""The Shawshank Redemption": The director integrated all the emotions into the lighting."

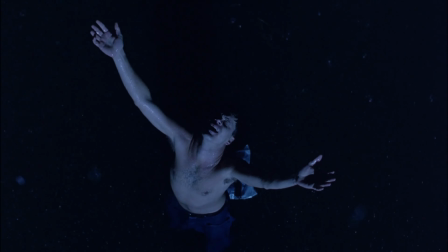When Andy takes off his shirt and raises his arms, the lightning almost flashes into one piece.
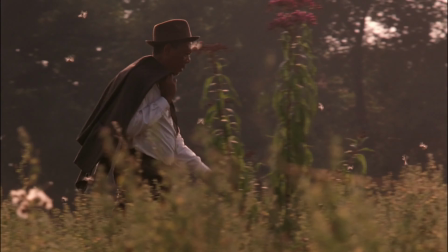This most intense light gives this moment of regained freedom a huge impact.
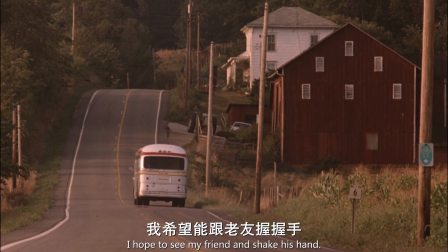Red is released from prison. The director uses a lot of warm colors.
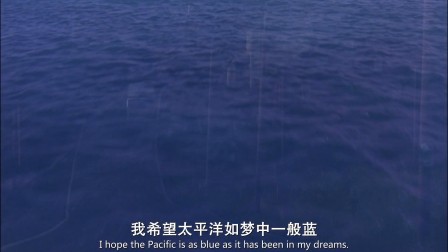The midday sun combines with the vibrant environment creates a hot feeling.
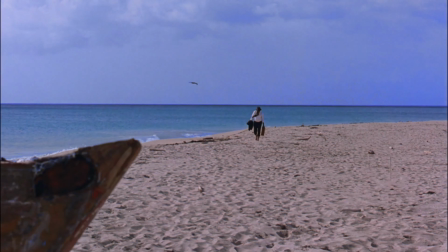Until here, the vast sky and blue sky makes the whole feeling feel cool and relaxed.
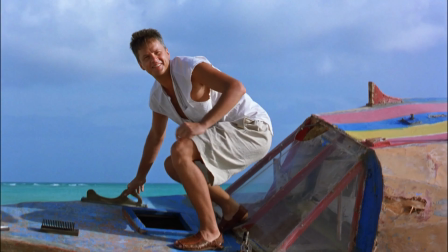Red Soil, which has been imprisoned for 40 years, is finally free at this moment.
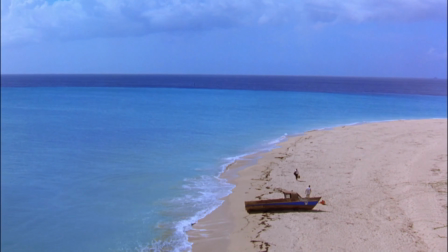The whole movie is filled with blue tones, but the blue at the end of the movie symbolizes freedom.